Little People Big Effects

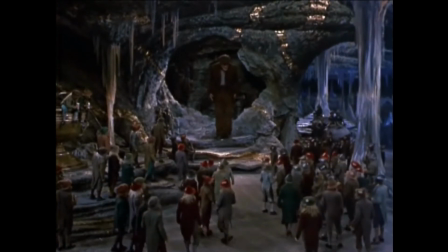492s
In order to show Darby walking into the king's cave,
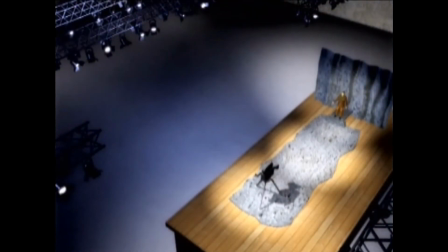495s
Peter started by building a small bit of the cave set behind the actor, high up on a platform above the soundstage floor.
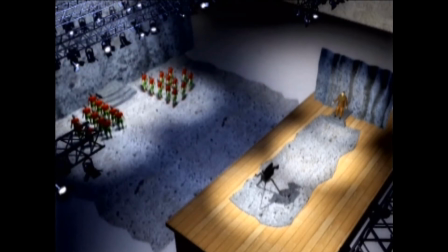502s
On the floor below, where the leprechauns are standing, he built some of the cave rocks and the steps at the entrance. Then, he set up a mirror on the platform between the camera and Darby.
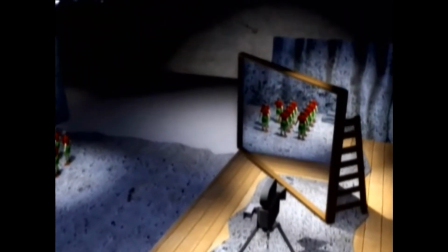513s
The mirror is adjusted in such a way that the camera can see the reflection of the leprechauns on the floor below, but not Darby.
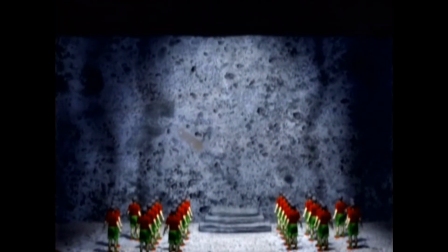520s
Remember, Darby is blocked by the mirror. Ellenshaw then scraped away the silver coating on the mirror, the stuff that makes it reflective, but only in the part where he wanted to see Darby through the glass. He used the irregular shape of the rocks to hide where he scraped the silver coating away.
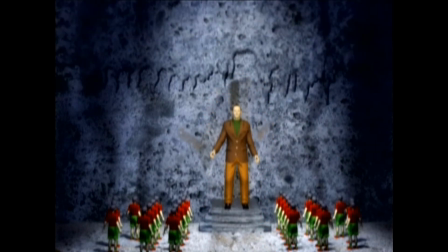536s
He then added a matte painting to finish off the cave ceiling and some of the rocks in the foreground.
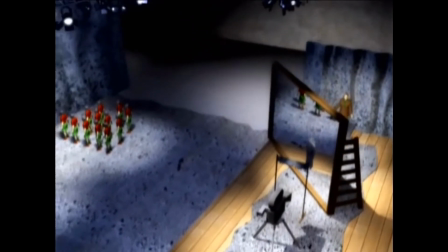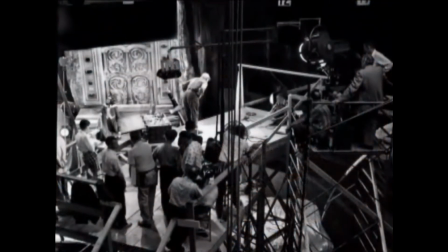549s
How did the actors cope with working on these enormous sets? Most of the time, they couldn't really look at each other because they were so far apart.
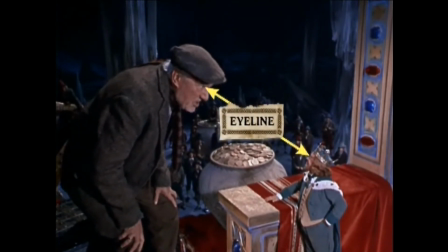559s
They had to pretend to see each other as they spoke their lines. Special marks were made so that their eye lines would appear correct for the camera.
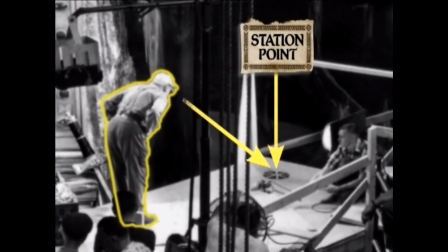567s
This station point is placed on Darby's platform so that he can appear to be looking at an 18-inch high leprechaun right in front of him.
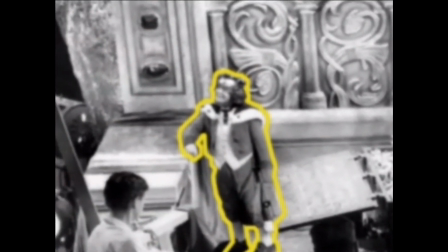576s
King Brian had his own station point somewhere off camera.
What have I ever done to you?
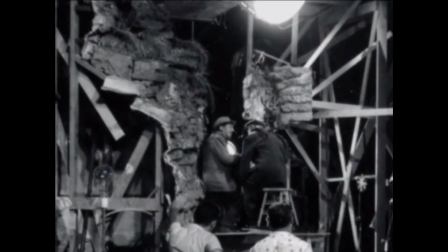581s Nothing, Darby.
In order for forced perspective to work, both the sets close to the camera and far away from the camera have to be in focus.
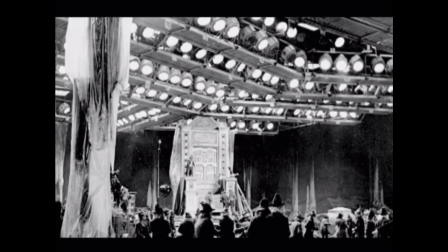589s
To achieve this, the director of photography had to use a lot of lights. It was a very hot set. and many times we'd have to close down because it became too hot.
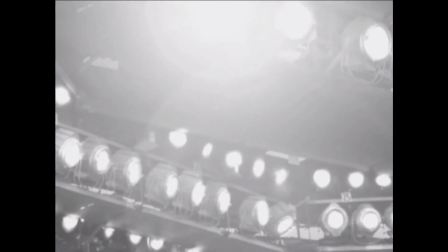601s
Every kind of movie light covered the ceiling of the soundstage, 649 to be exact.
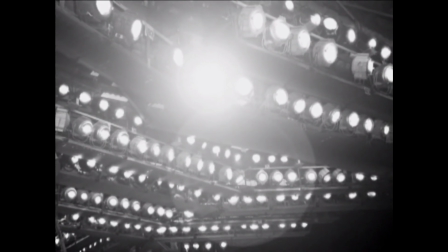606s
In fact, so many lights were used at once that when they were turned on, it caused a massive blackout, cutting off electricity throughout the city of Burbank.
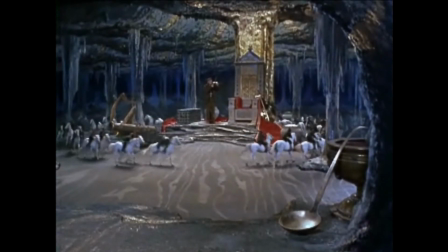615s
And the result of this fuse-blowing effort? Mind-blowing effects like no one had ever seen before.
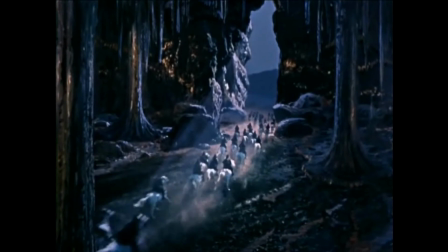621s
Today, filmmakers like Steven Spielberg pay their respects to Darby O'Gill for its amazing movie magic.
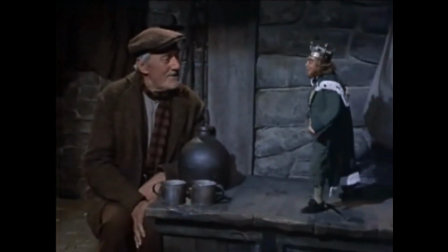628s
And the makers of the Lord of the Rings movies used forced perspective to make the actors playing hobbits look small, just like the leprechauns in Darby O'Gill.
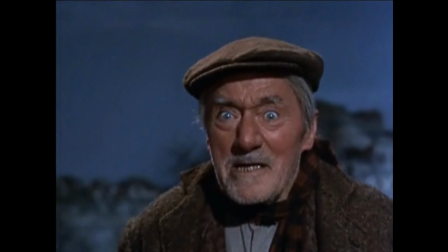638s
The movie magic of Darby O'Gill makes it easy to believe in leprechauns.
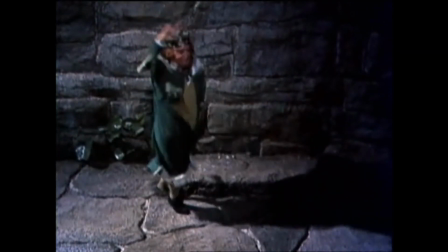643s
In fact, it's almost impossible not to.